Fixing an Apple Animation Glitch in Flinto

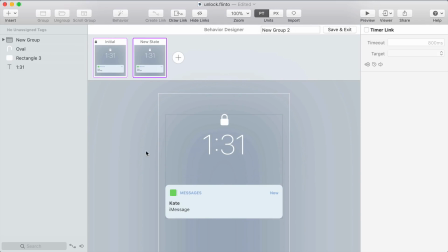4:09 All right new state and in this state we're gonna fade out that text,
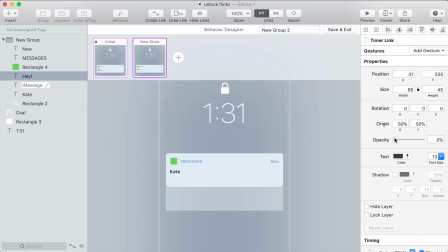4:14 fade in the new text, and we're gonna resize the clip group to reveal more of the background. Now what's cool about this is the text can't spill over because it's being clipped off by the clip group. So even if I were to mess up the durations it'll never overflow from the background.
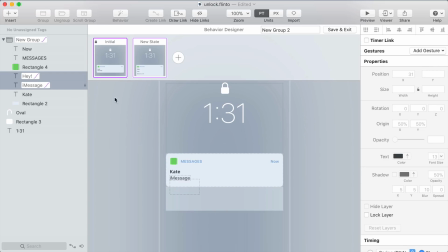4:31 But I'm gonna set all the durations to be 250 for the clip group and the text fading in and out just because it seems like a comfortable duration for me.
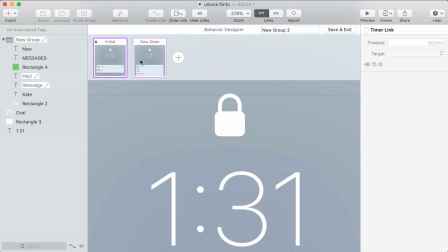4:42 And now let me zoom in and do this lock animation. So I'm gonna select these vector points and move them over to the other side so that it looks like the lock has kind of spun around, the shackle has spun around. Let me just straighten all these points out and I'll slide that up and there's that animation.
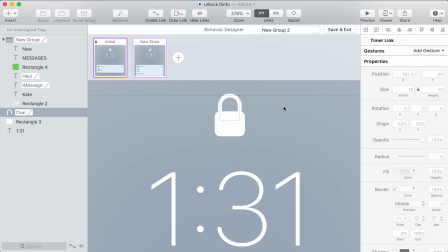5:00 So that's a pretty cool one, that's a nice detail. I'll zoom back out and we can see the whole thing.
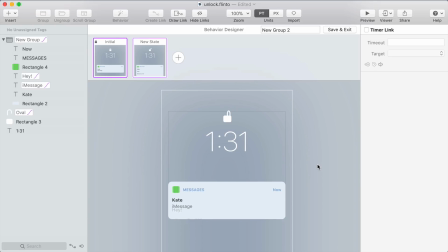5:08 Perfect. I'm gonna name this unlock and we need a way to get between these two states so that I can test it out and what I'm
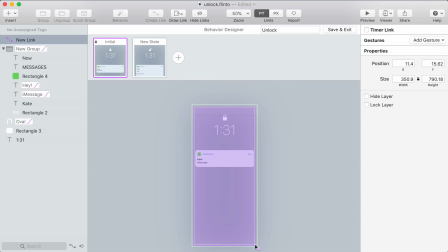5:18 going to do is make a big link on the initial state that goes to the new state and this really big link is just gonna make it easy for me to tap back and forth and test this out then I'll go to the new state make a really big link there going back to the initial state alright
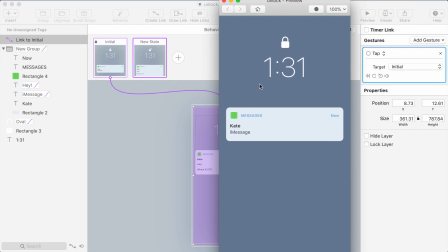5:34 so let me open up the preview and I can just tap anywhere now to test this out and looks good none of the text spills over even in slow motion you can see that the clip group clips the text so that it looks really nice.
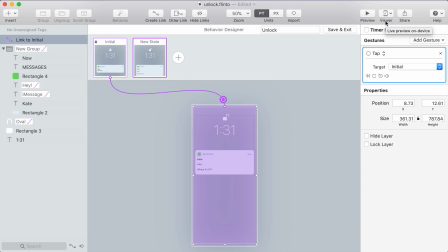5:48 Let's connect this to my device so we can test it live in context and there it is looks really nice and
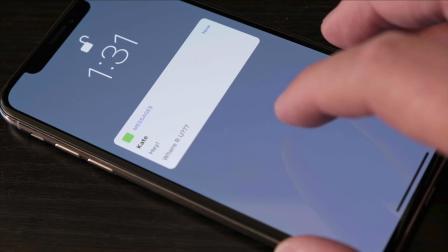5:56 that's a pretty quick job in the behavior designer and you can see initially the broken version and then the improved version. There's probably more ways to improve this but I thought that the clip group was a nice way because it guarantees the text will never overflow and hopefully this shows
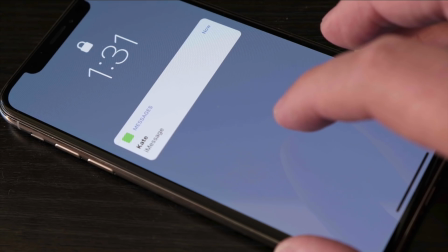6:11 you how you can use Flinto to quickly throw together examples and this is a great communication tool if you need to share this with somebody you know if you were on that team and you wanted to show how it could be improved this is a great explanation of that to see it visually like this.
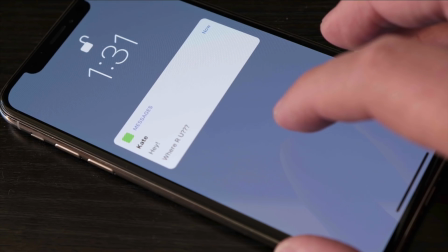6:27 Have you seen any glitched animations? Send them to me and maybe I'll make a video about them.